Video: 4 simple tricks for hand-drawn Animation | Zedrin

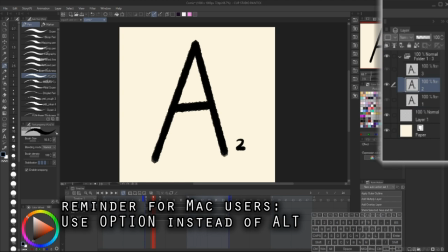248s
I tend to use both of these methods myself, and often flip-flop between which one that I use. They're both about equally as fast.
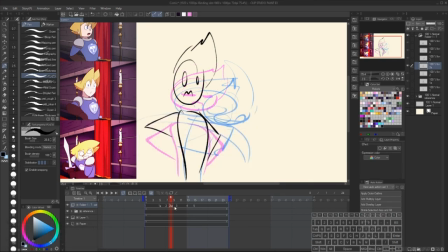254s
Either way, when I finally have my new frame in the proper spot, I'll use the Transform tool, with Ctrl-T, to deform it upwards. Holding Ctrl allows me to move the corners and the edges to distort things, which is what I want. For frame 3A, the squash, I will do the duplication trick, but also make sure that Hero reaches past where his sword was.
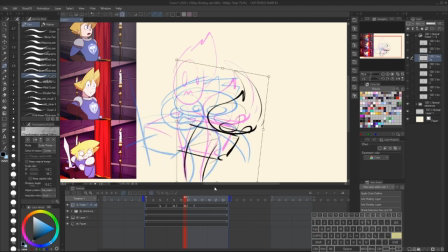274s
This is another concept similar to anticipation called overshoot, where the animation goes past its final destination and then springs back to where it wanted to go originally, as if it almost went too fast and overcompensated. Similarly to smears, I like to describe it as movement that appears between frames.
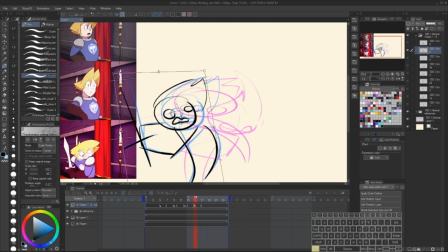289s
Fighting games often use overshoot with smearing to make attacks look faster than their engine can render, as well as put more visual power behind them. Hero also wobbles a bit when he draws his sword as a final form of overshoot.
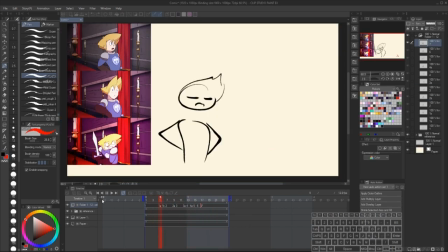300s
As you can see here, the animation looks pretty decent and believable even if it's very incomplete. It's very clear what's going on even if he just has little stick arms. Anatomy and drawing ability are important, but as mentioned, the most important thing with animation is movement. The other stuff you can worry about later. I also want to give a little bit of a reminder from the last tutorial.
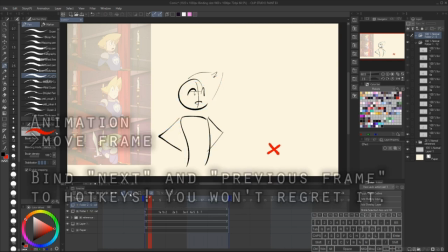319s
Make sure you have previous and next frame bound to an input. These options can be accessed from animation, move frame.
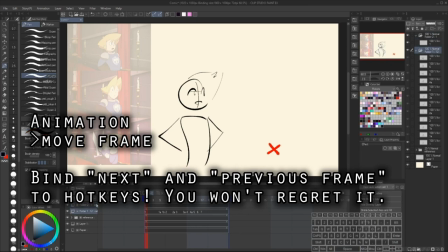325s
I personally have these bound to comma and period. As I work on an animation, I will often go back and forth to scrub through the animation to see how it looks manually.
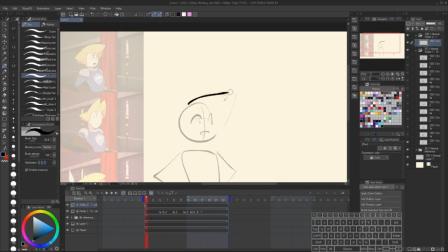333s
This is very important for making sure that your animation is consistent and accurate. Next, I'm going to clean up this animation a little bit. This is actually an optional step.
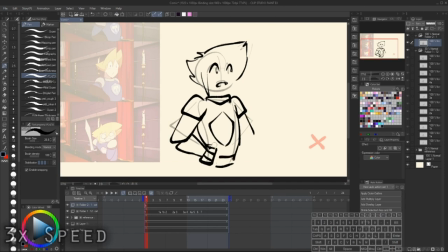342s
From here, you actually could go straight to line art, but I like to make my sketches a little bit more clear before doing so.
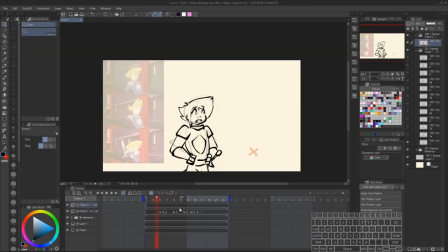347s
And it also finalizes the motion. I'm going to make another animation folder and start sketching out things in full rather than like a stick figure.
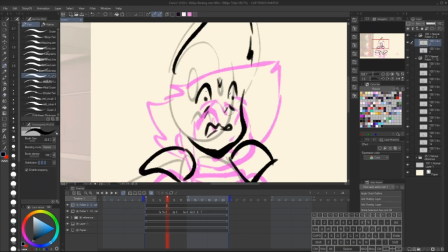354s
And I'll start just with the keyframes first. One thing I want to point out, for fast motions, I'm creating what's called a smear.
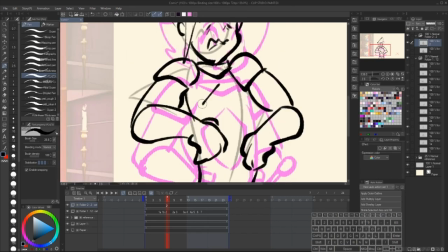360s
Think of it like a hand-drawn motion blur.
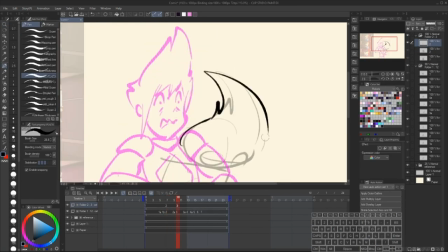362s
There are many, many ways to do smears, and I'll cover a lot of them later, but if a movement is super fast, you may want to avoid drawing some details and instead smear the elements.
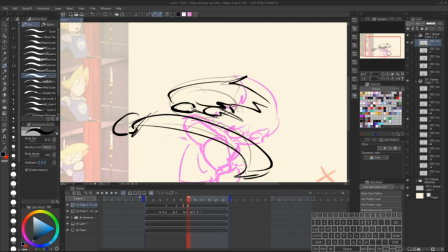370s
Like for instance, you might notice Hero's right elbow doesn't exist in this frame at all, and his body is snaking and distorted.
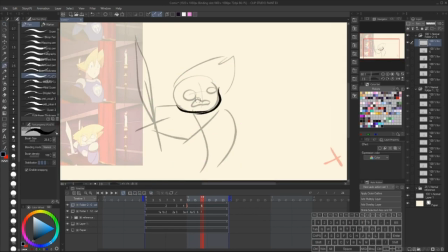377s
The sword is just a giant blur, but all these things are good things that help sell the movement because they only appear for a single frame.
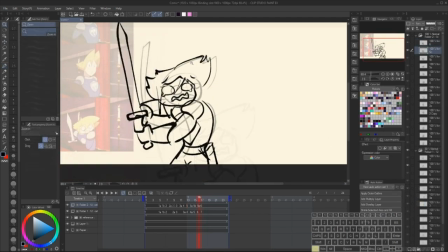383s
I can use the same duplication trick from before to add the final little wiggle to the end. I'll also deform the sword, making it wobble back and forth because swords are made of flexible metal.
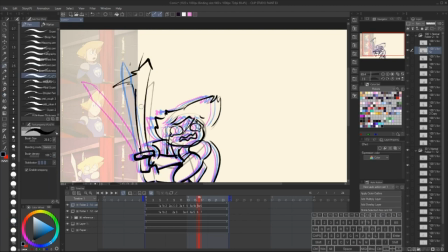391s
Playing the animation back, it looks like one of the frames actually isn't really that necessary, so I'll cut it out. Fewer frames will mean that the animation plays back faster, which sometimes might be what you want,
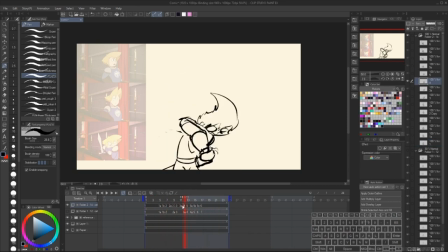401s
and also, fewer frames that you need to draw means that it's less work for you, which is a win-win. One little quick note on that prospect as well. Many people tend to assume that to get smooth animation you want to have as many frames as possible, which really is not true.
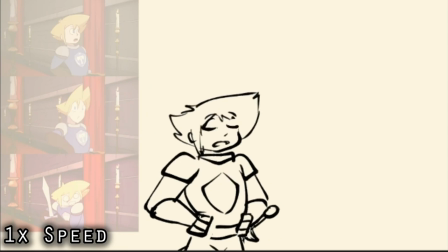414s
If you want to get smooth animation, you want to make sure that your frames are very deliberate and very accurate.
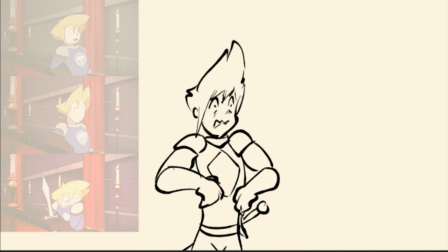419s
Animation smoothness comes from how well the motions are conveyed, not how many frames you have, so focus on that first before adding in extra frames.
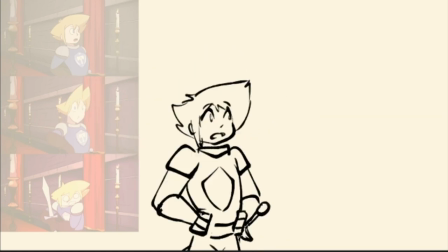426s
And again, fewer frames is less work for you. Anyway, this is looking pretty good, so I think we're ready for line art, which we'll be covering next time.